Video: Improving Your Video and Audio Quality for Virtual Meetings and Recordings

So right now I'm just recording audio through the built-in microphone that's in my laptop, and it's going to do a pretty good job. It's going to pick up my voice fine, but just to take your audio quality up a notch, the best and easiest route is to use headphones with a built-in microphone. You can use the ones that come with iPhones, the little white ones that are wired. If you've got AirPods, that's a great solution. I'm going to actually put in a pair now and show you the difference in the audio quality.
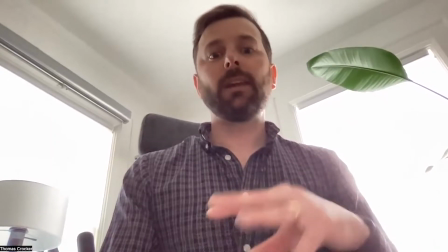[4:36]
So here's a great example of basically the same exact spot where I was recording from earlier,
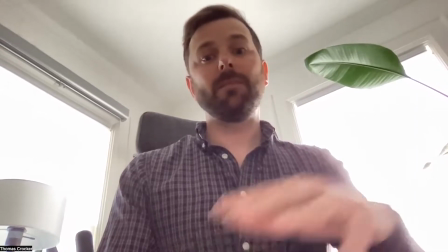[4:43]
but just using kind of the bad examples of what I was mentioning.
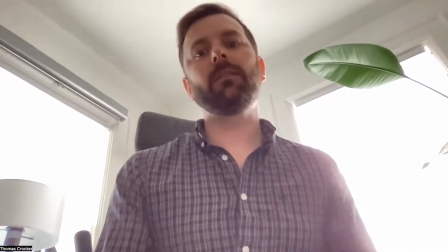[4:47]
So we've got our light source behind us. We kind of look pixelated and grainy because of that.
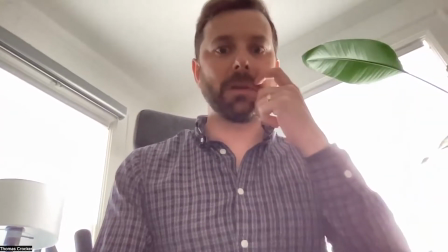[4:53]
The camera's trying to do its best to compensate for how bright our background is.
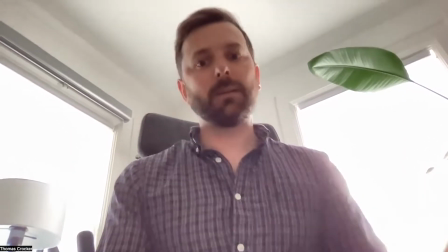[4:58]
I've got the laptop kind of low on my lap A lot of people record or hop on calls in this kind of setup,
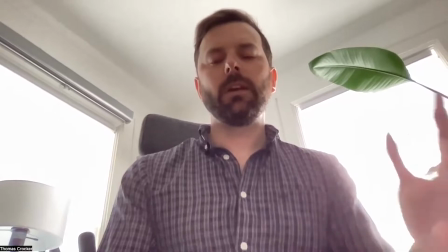[5:06]
and it just doesn't look as professional as when it's kind of at eye level or a little higher.
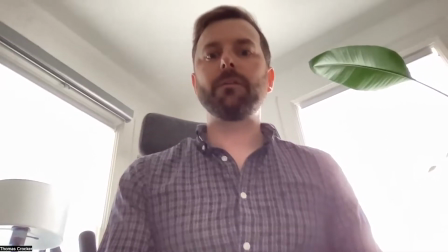[5:12]
And this is also using the microphone that's built into the laptop. That's fine and it works.
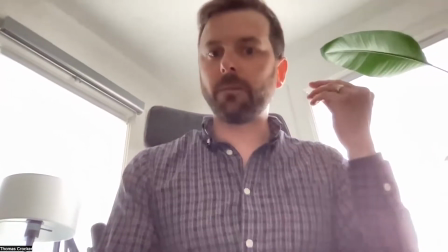[5:17]
But if you want to just up your quality, just stick in some headphones that have a little mic on it or some AirPods or something like that.
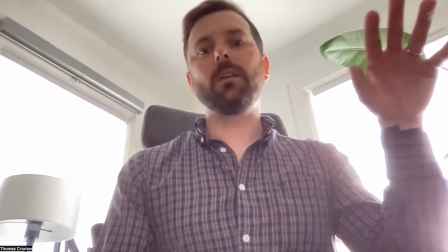[5:24]
And it's going to step your quality of your recording up quite a bit.
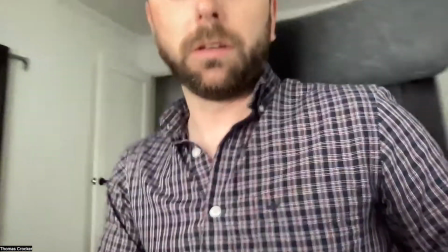[5:28]
And I'm just going to flip this around just to show you really quickly how we can change the whole look of this and sound of this.
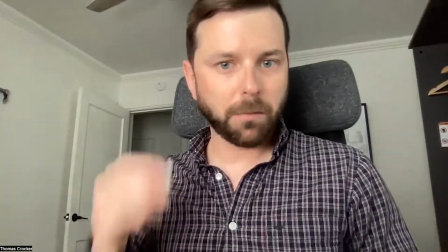[5:36]
I'm going to pop my
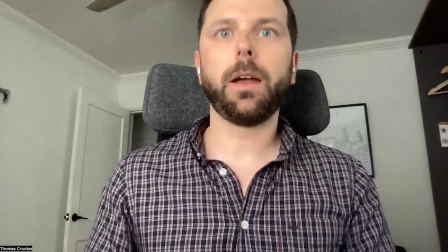[5:39]
Zoom. We've got our lighting source in front of us.
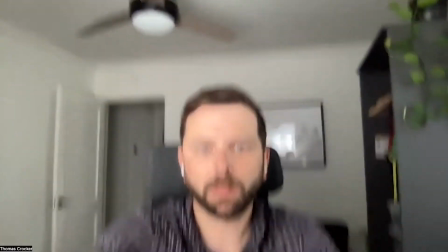[5:44]
I'm going to elevate my laptop a bit.
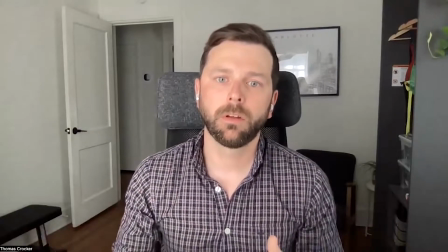[5:47]
And boom, this just looks and sounds so much more professional than it did,
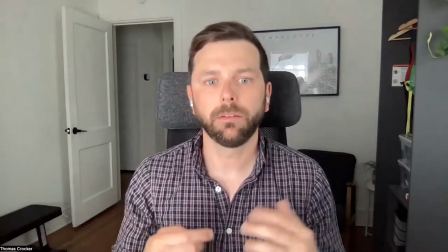[5:55]
lower on my lap, light behind us, and no microphones or no headphones to improve your audio quality.
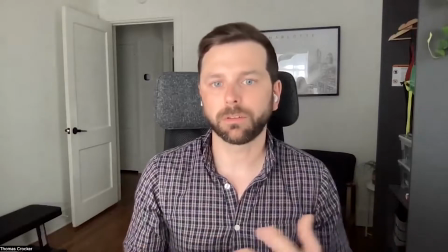[6:03]
This just feels and looks a lot better and sounds a lot better. When you're not necessarily on a web call and you just need to record a video, maybe for an assignment or something like that, you have another tool, probably have another tool at your disposal, is your phone. And the camera quality of the back camera on your phone, so not the front-facing camera, the back one is going to be a lot better quality than the ones that are built into your computers and the front-facing one on your phone. So I'd recommend if you have to record a video, maybe invest in a little tripod like this. They're pretty cheap on Amazon, or even the little adapter piece that goes on top. Like this is separate, that kind of holds the phone. We have some of these available for checkout in Area 49, just the mini tripods that have the flexible legs that you can kind of bend and wrap it around a tree branch or something like that. But these little pieces that kind of attach the tripod to your phone are very cheap on Amazon and a great tool to have. I'm going to quickly show you the quality difference in the camera that's built into your computer or laptop, how it's different from your phone. First, I'm just going to do a quick recording on the front-facing camera, so kind of your selfie camera, to see the quality difference in that.
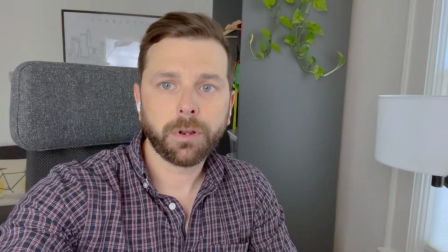[7:24]
So this is just a quick recording to show the difference in quality of your
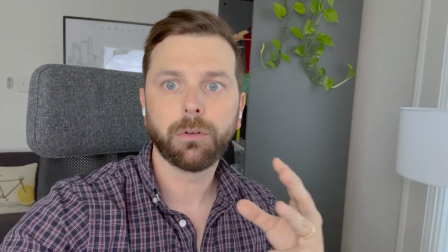[7:29]
computer or laptop camera to your front-facing camera on your phone.
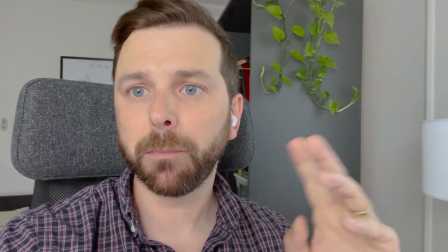[7:33]
And this is going to vary depending on what phone you have. And then I'm going to flip it around and show you the difference in the quality of the camera on the back. So this is an example of the quality difference in recording using the rear camera on your phone from the quality of your built-in camera on your computer or your laptop. And this is not using your selfie camera, this is the back camera.
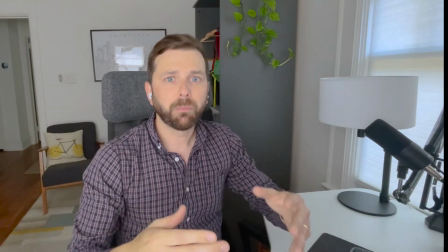[7:56]
But here is sort of your best case scenario in terms of the tools that you have.
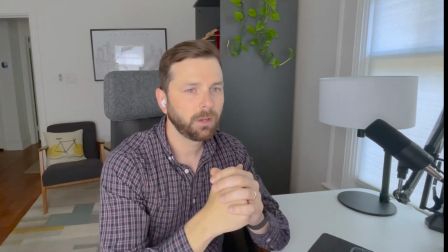[8:02]
If you've got headphones, even if they're the ones that plug in,
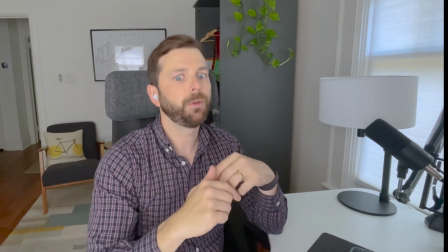[8:05]
if you're using those partnered with your rear camera on your phone and some decent lighting in front of you, this is gonna create really good quality video.